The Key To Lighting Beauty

Hi, my name is Nana.misa. I'm a London-based cinematographer, and in today's video, I'm going to take you guys through how I shot a series of how-to videos for a skincare brand based in the UK.
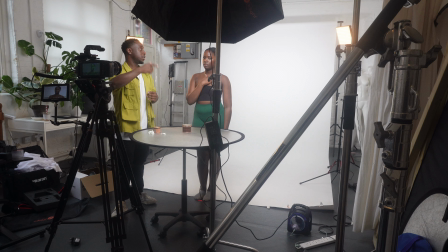9s
I'm going to show you some BTS footage, which will show you how I set up the scene, how I lit the scene, and how I shot the scene, and just give you guys kind of an idea as how I work as a one-man band cinematographer. All right, let's jump into it. Okay, so it's the evening before the shoot. It's probably it's about midnight. I should actually be in bed, but I always try and make sure that before I go to bed, I've packed all my equipment and everything I'm gonna need for the shoot. I pack and I leave in my hallway right by my front door to make sure that I don't forget anything,
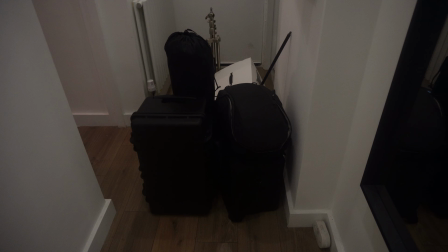41s
because I can't tell you the amount of times that I've got to location and realised I forgot something.
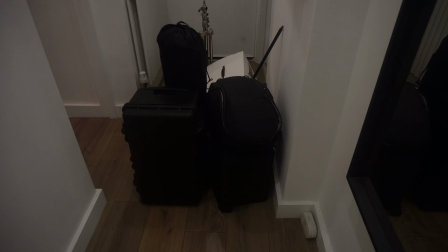45s
So here you can see all my equipment ready to go, packed in my hallway, and what I'll do in the morning, I'll just double check everything.
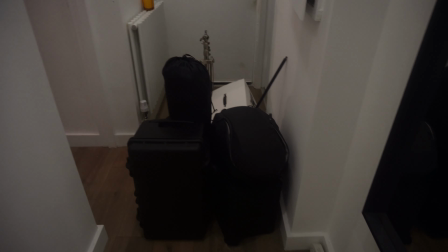54s
So I've got my camera case, my lights, my rucksack, which has other bits like camera accessories.
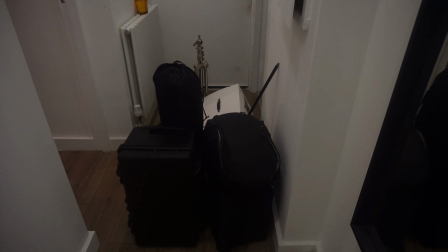60s
I got all my lights and stands that I'm gonna need. So it's the next morning. I almost forgot to even record anything for BTS, but yes, I'm currently on my way to the shoot now. So yeah, just gonna head down there, then set up. And I've arrived at the shoot. I'm gonna capture some BTS and me setting up all the lighting and things like that. I'm currently the first person here, so hopefully I'll make sure I capture the BTS and me setting up.
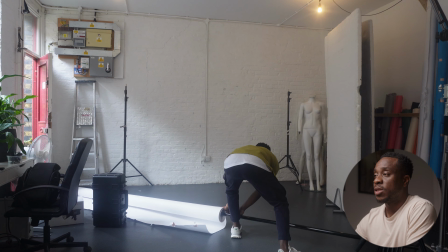86s
Okay, so what you're seeing right now is me setting up a white backdrop, because for the shoot I wanted a clean look so that you were drawn to what the talent was doing,
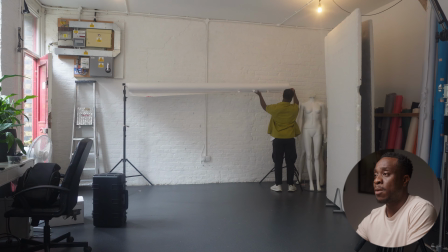94s
because some of these were going to be a mixture of campaign and how-to videos.
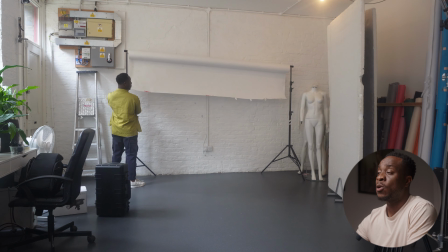97s
So I wanted, you know, a very clean look so that people could follow along with the instructions that were going to be given in the final video,
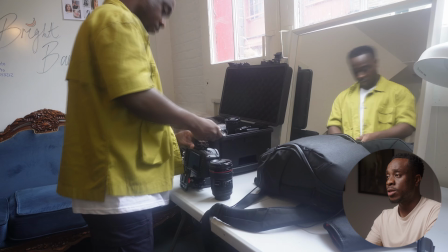105s
which wasn't easy doing by myself, but managed to get it done. Okay, so here I am setting up the camera package that I'm using.
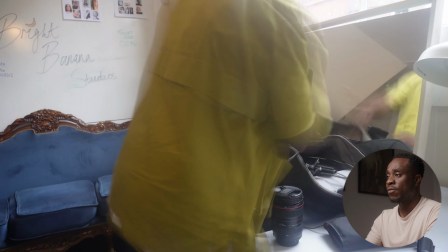112s
I'm using the Blackmagic Pocket 6K on a 24-105 Canon L lens f4.
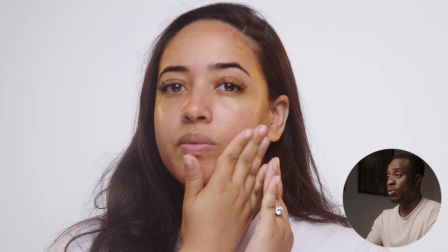117s
The reason I chose this lens is because I knew that I was going to be shooting a lot of faces within this campaign, and I wanted the faces to look flattering.
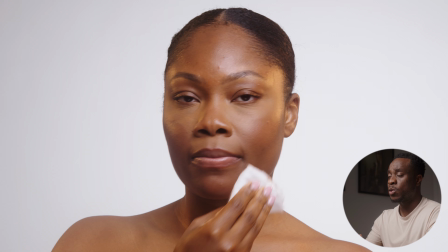126s
And to get a good focal length for flattering look when you're shooting faces, you want to pick anywhere from 50 and above.
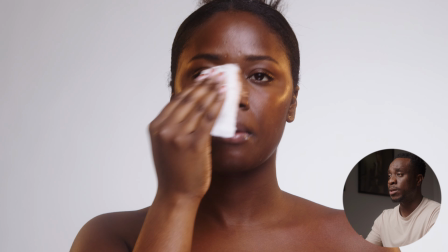133s
So the 24-105 worked perfect for this because it allowed me to get those focal lengths
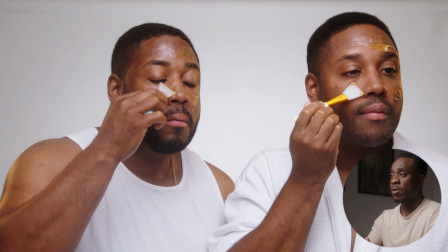138s
above 50 to give a flattering and pleasing look when I was shooting shots which were just above the shoulders,
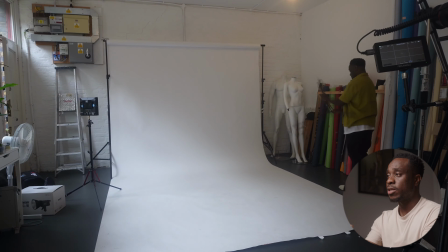144s
but also gave me the option to have a wide shot if needed. So right now you'll see me set up the lighting for this, and the lights I went with were the Amaran P60s.
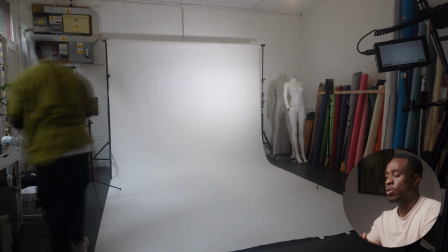153s
I chose these because they're panel lights and also bicolor.
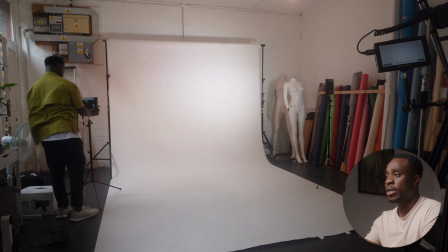156s
With panel lights you get a good spread of light, because I wanted to make sure the backdrop was well lit and evenly lit so that it gave that separation between the talent and the background.
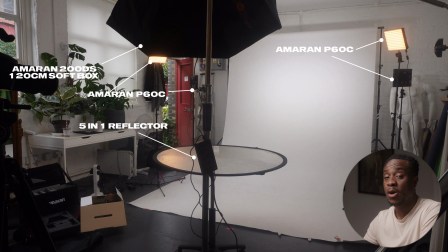164s
So unfortunately I didn't manage to get BTS of the whole lighting set up, but I do have the final setup, and what I'll do is I'll talk you guys through the lighting that is in this
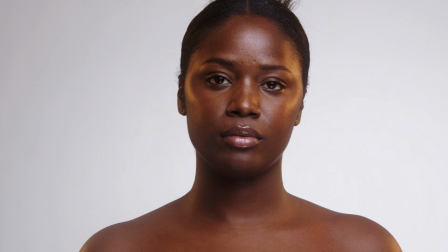176s
setup. When doing beauty lighting, you want to make sure that the lighting that you're using is flattering on the talent. So this requires you to use either a very soft and large source or multiple soft sources to make sure that the face is evenly lit.
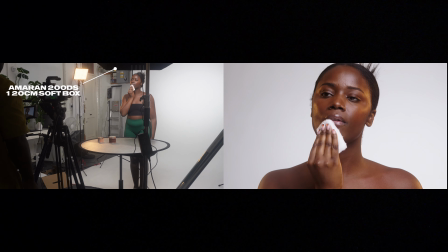191s
So what I went with is, instead of a 2-light setup for the key light, was a 120 centimeter octagon softbox.
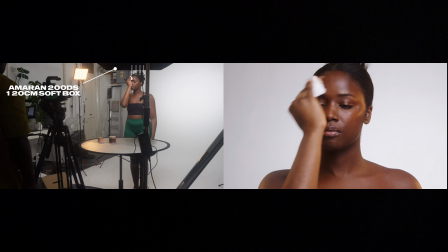199s
So it was a big light source. I feel like maybe I could have gone bigger, but I felt this was big enough. And the light I was using was the Amaran 200DS. So that is the main key light that you can see over here.
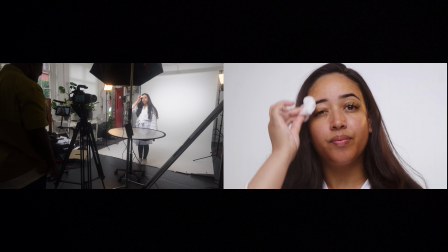213s
What I also did was I took a 5-in-1 reflector,
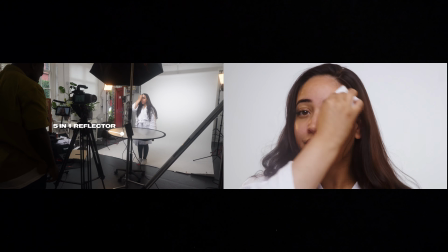219s
put it on the silver side because I wanted a little bit of light to reflect and fill any kind of shadow areas underneath the talent's chin.
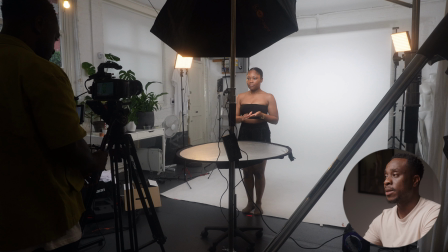228s
Now let me explain a little bit about the setup that I have with the Amaran P60 lights. So I use 4 lights in total. As you can see, there's 2 lights which are pointed at the backdrop here, and that's making sure the backdrop is evenly lit.
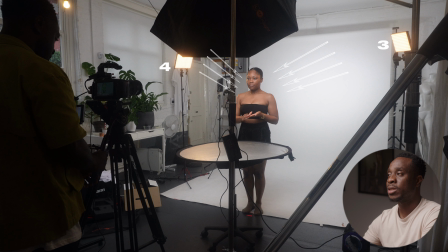244s
And then there's 2 other lights which I'm using almost as rim lights, stroke hair lights.
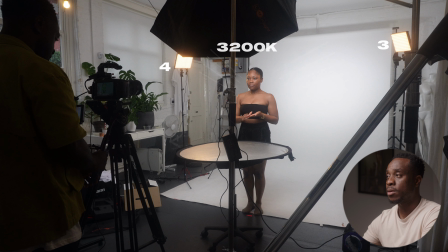249s
And I wanted to add a bit more warmth to the image, and especially when you're working with darker skin tones,
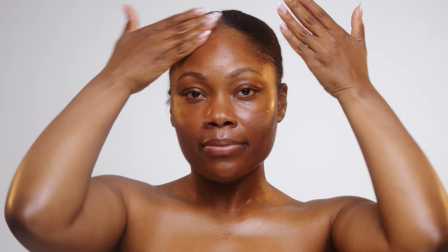255s
in my opinion, I think warm light works well on darker skin tones just as a touch.
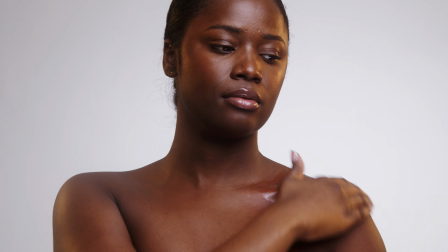260s
I feel it gives more pop to the skin tone, especially when you're shooting against a plain white background.
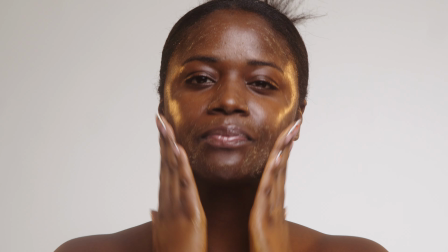267s
I wanted the talent to pop from the background. It gave like a golden look to the footage.
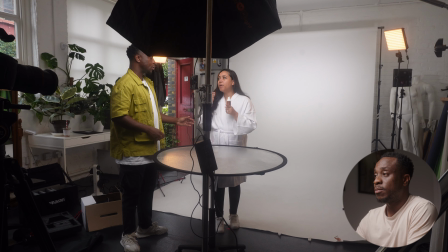274s
So what you can see now is me interacting with the talent.
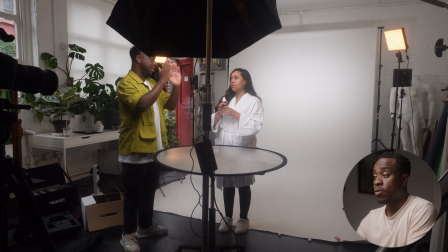278s
One thing I've tried to do a lot more now is, when I'm working with talent,
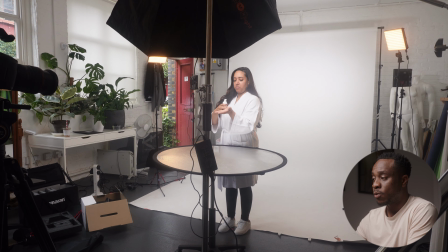284s
I've tried to ensure that I'm creating a good rapport with them, as well as give them better direction.
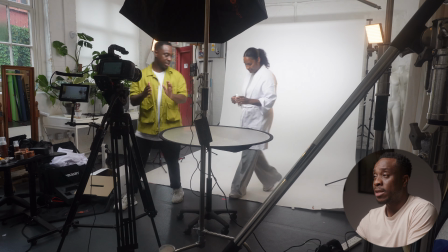291s
Because one thing, when you're working as a one-man band, you're working both as the camera operator, cinematographer, and the director.
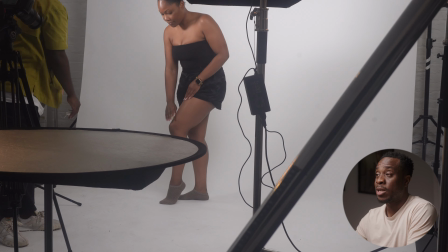299s
and you're most likely, well, not most likely, you will be editing it yourself as well.
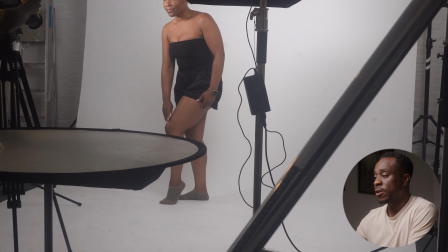304s
So what I've tried to do is ensure that I'm giving good direction, whereas in the past I felt I wasn't given solid instructions,
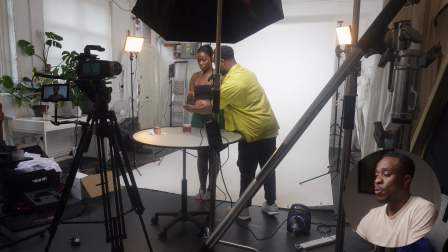312s
because what would often happen is I wouldn't be clear in the instructions which I wanted from talent,
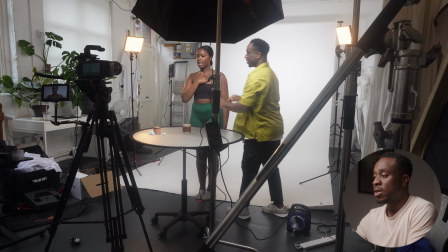318s
and I felt that would often result in me having to do a lot of work in post.
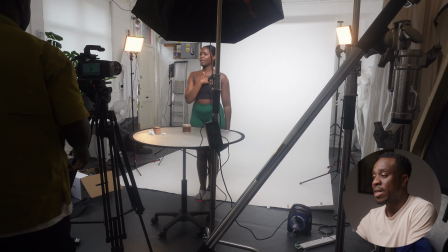322s
And there was even times I would know while someone said that, no, they need to do that again, or they need to do that in a particular way.
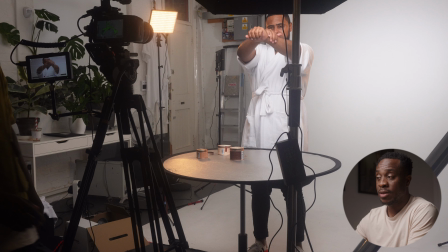329s
And maybe because of the fact that I wasn't as confident in my skills in terms of my camera work, giving direction,
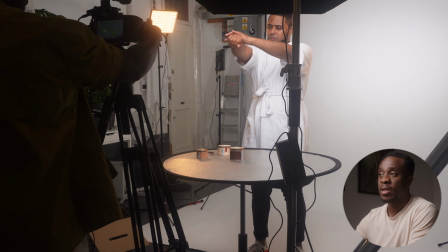336s
editing, etc., whatever it may have been, I wasn't confident enough to give more solid direction to talent,
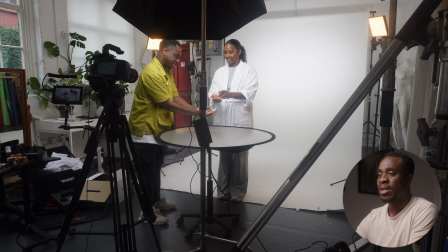343s
and I would often kind of let them do their own thing.
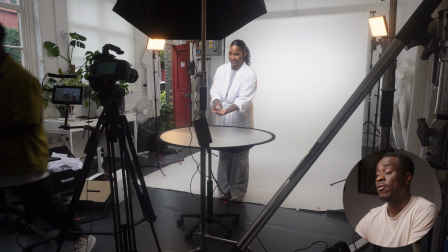346s
So now I make sure I still have a good rapport and try and create a good vibe on set.
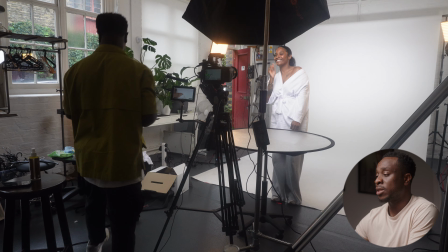353s
I play music, I have conversation with them just to get to know them a little bit better, so that we're both at ease with each other.
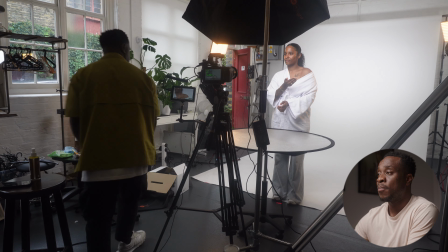361s
That allows me to give them more direction, and that allows me to maybe have that confidence to tell them, yeah, I think we should take that again, do that take again.
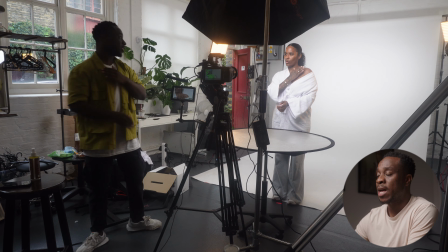368s
Even if it takes multiple takes, it ensures that you get things right whilst you're on set.
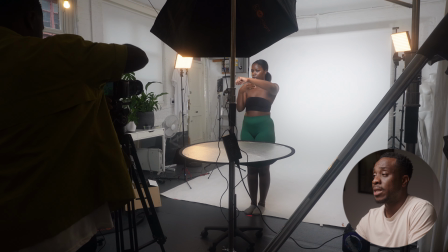374s
All in all, I really enjoyed the shoot. The talent that they used, they were really fun, really bubbly.
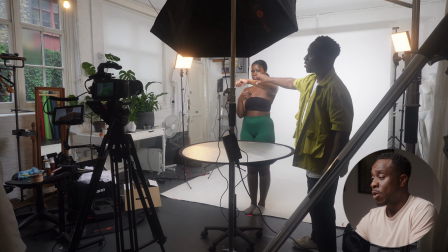381s
The client that this was for, I do a lot of work with them, and I really like working with them.
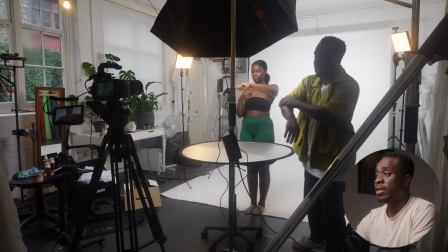387s
They're a good company and they have a good product. And yeah, I'm looking forward to doing more campaign stuff. So that was the breakdown of how I shot that particular campaign shoot for one of my clients. I'm gonna try and do more of these videos in the future, just to give you guys a little bit of insight into how I work. I hope you guys enjoyed the video. Let me know what you thought of this style of video, if you'd like to see more, any tips you can give me or feedback on how I shot this. I'll appreciate that as well. And if you did like the video, leave a comment, give it a like, and if you haven't already, please subscribe to the channel. Like I said, I'm going to be trying to drop videos a little bit more regularly in between my client work, because I've been terrible. I've said I was going to drop videos regularly and I've not stuck to it, but I'm going to try my best to make sure I get these out more regularly. But for now, once again, hope you enjoyed the video, and I will see you guys in the next one.
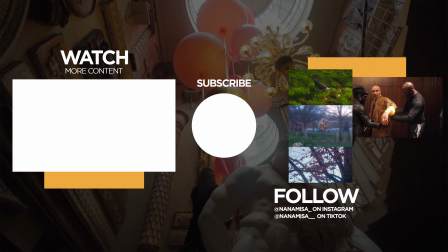444s
Bye.